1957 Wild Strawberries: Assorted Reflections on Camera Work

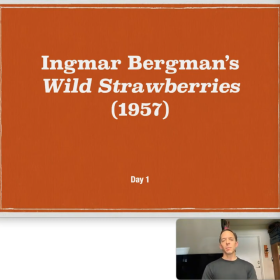Okay, so today we're going to be talking a little bit about Ingmar Bergman's Wild Strawberries from 1957. This is one of Bergman's earlier films. He made many. He was prolific throughout the 50s and 60s, simultaneously on the theatrical stage as well as the cinematic screen.
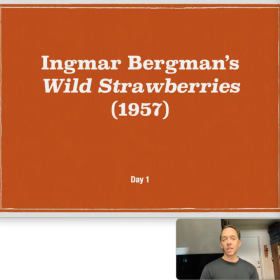So this is a guy who was enamored of storytelling and had many of his own original narratives to share. Wild Strawberries is a film about an older man who is actually approaching the end of his life,
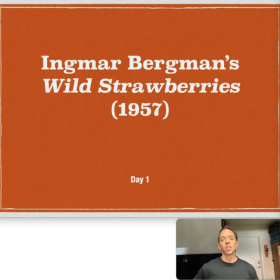and he was played by someone who was approaching the end of his life, Victor Skålstrom, who would die very soon after making this film. It was written with him in mind, right?
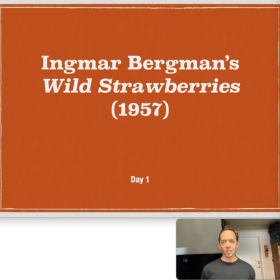So it was kind of a coup that Bergman was able to cast the person he wanted to cast into the role of Isak Borg. Let's dive straight into it. We're going to be talking about lighting and camera angles and so on.
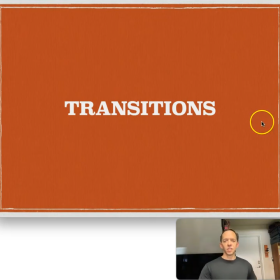But the first thing I want to address is the use of dissolves.
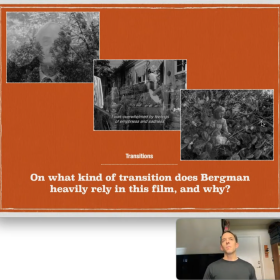So in this particular film, Bergman uses dissolves often. Instead of hard cuts, he's not really going for match cuts very often or surprising cuts. He is attempting to create a flow.
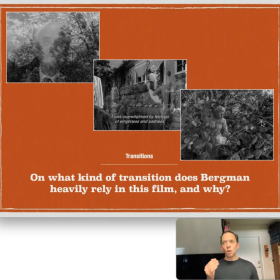It's almost like stream of consciousness as we weave in and out of the present and the past, as Isak's mind, as if he were a character in a Virginia Woolf novel, darts back into the past and then comes into the present and then back into the past very fluidly.
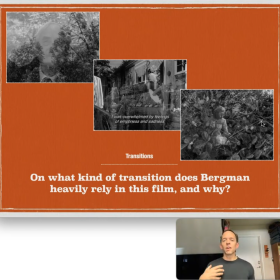And the dissolves help to create very smooth transitions between past and present. Here we see Isak stepping back into the past by way of a particular location.
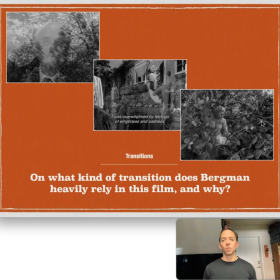He's revisiting the summer house where he used to spend his summers when he was younger with extended family. We see his aunt and a number of close relatives, cousins. One of the things that may strike you as a little bit odd in this film, and this is a cultural and generational difference,
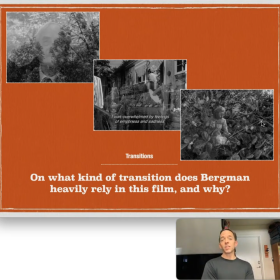is that we hear about cousins being in love with one another and actually even marrying each other. This is something that we would find in our own culture today to be less than healthy, right?
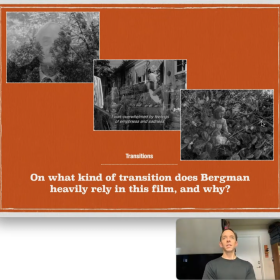In terms of trying to diversify the gene pool and all that, but it is definitely something that you run into often in older stories. So here we see him beginning to imagine the old Sarah.
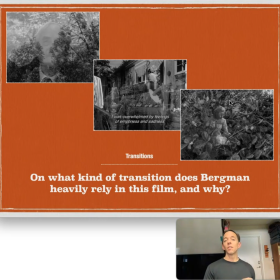Not the Sarah who travels with him in the present, but the Sarah of long ago who actually ended up marrying one of his brothers instead of himself.
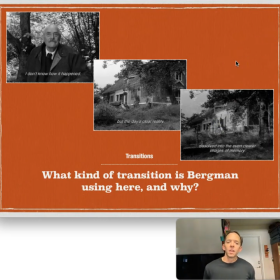Picking Strawberries, thus the title of the film. So this almost looks like a match cut, right? But it's actually a dissolve. If you watch it very closely, you see that one image is slowly laid upon the other. This is the same house, just removed by a few decades, so that the
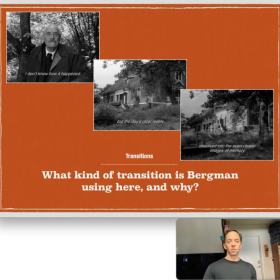accoutrement on the outside, the dressing, so to speak, has changed over the years.
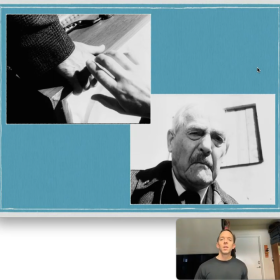Okay, a few words about shots. So this shot is rather peculiar. This is during a dream sequence in which Isak is beginning to confront, perhaps in ways he hasn't prior to this day, his age, his mortality.
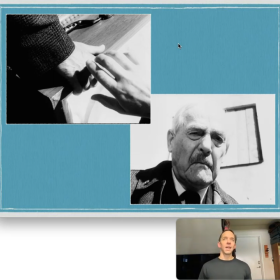He's 78, and he has achieved quite a bit. He's now, 50 years as a practitioner following the earning of his degree. He used to be a specialist, and now I used to be a generalist and then became a specialist, and now appears to be retired.
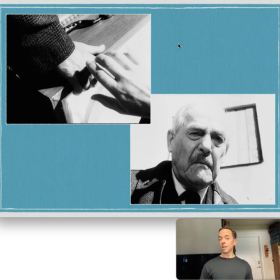So he's going to be honored for his longevity as well as his professional expertise. His longevity is close to ending, of course, and this is himself, his corpse, reaching out from a coffin.
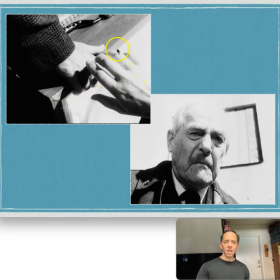You'll notice that this is an extreme close-up, drawing attention to the hand with which he moves about during the day. He does seem to be pretty limber. He's still able to dress himself and even hasten from one room to another at different points.
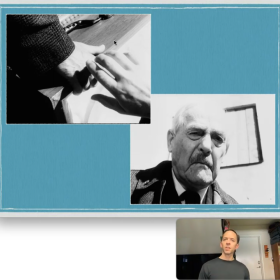So there's some youthful vigor, perhaps a little bit, even though his pace has begun to slow. But his hands are one of those things that are going to register his age pretty quickly, like his face.
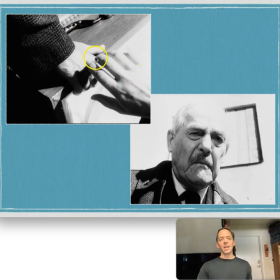When you look closely at the contours of his skin, though those are a little difficult to see here because of the high key lighting in this shot. There's not a lot of shading here except behind his hand, not across the veins of his hand.
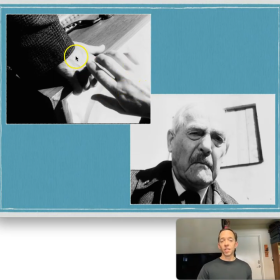So the hand of his dead self reaching out to touch and grab and pull on the hand of his live, living, though dreaming self. And this, of course, is a low angle,
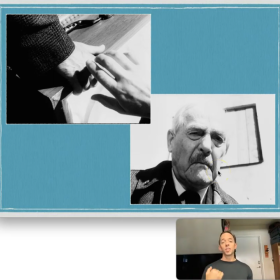as if looking up at Isak from the position of his corpse in the coffin that has just fallen out of this carriage. So Bergman loves to come in really close to his characters,
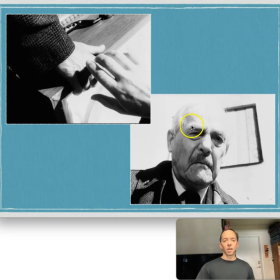whether it's a close-up shot or whether it's an extreme close-up of just a part of the body, as we see here.
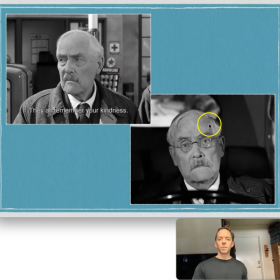These these close-ups, this is perhaps a mid-close-up, this is definitely a close-up, draw us into discomfort.
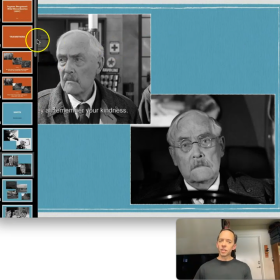And oddly enough, he's being praised on the left and yet feels very uncomfortable.
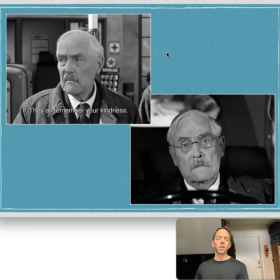He's being praised by someone who is remembering fondly what Isak has done for this rural area where he used to live. And he was a general practitioner, and at the close of the scene, he says to himself, almost mumbling, "I wonder if I should have stayed here."
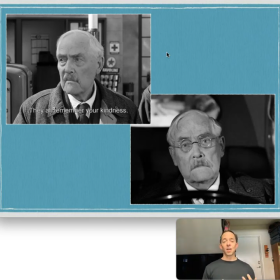He's beginning to question his character and what has motivated him for so many years, which apparently was a desire for renown, for prowess. This is a different kind of renown that he's receiving here. It's very personal.
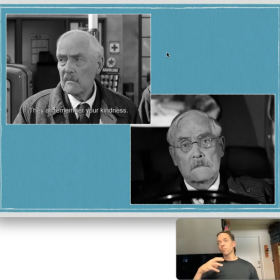It's unmediated by a hospital or a cathedral or other professionals. Is directly he's just being directly told by someone who actually experienced his expertise, "Thank you.
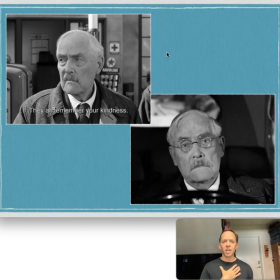Thank you very much." And he doesn't know what to make of this, because it's an invitation to a kind of intimacy that Isak has prevented himself from experiencing for quite some time. Remember, the beginning of the film emphasizes how he is withdrawn from others because he does not want to think so much about
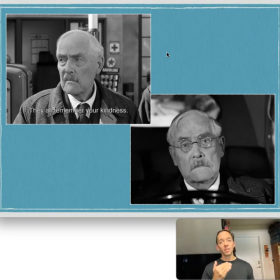analyzing others. Maybe he's done this a lot. Flashbacks suggest he has, but he's stepping away from that, nor does he want to be analyzed by those that he would bump into if he were being more social. "They all remember your kindness," they say.
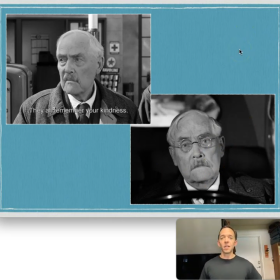And then here he's being told by Marianne, his daughter-in-law, that his own son, Ewald, hates him. And he doesn't know how to respond to that. This is similar to the look that he has on his face, a very haggard, haunted look when he is
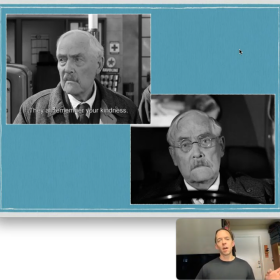told about a recent very fraught conversation between his daughter-in-law, Marianne, and his son, Ewald, over the question of whether they should bring a new life into the world because Marianne is pregnant. He is burdened by these things, and they are actually not bringing him down.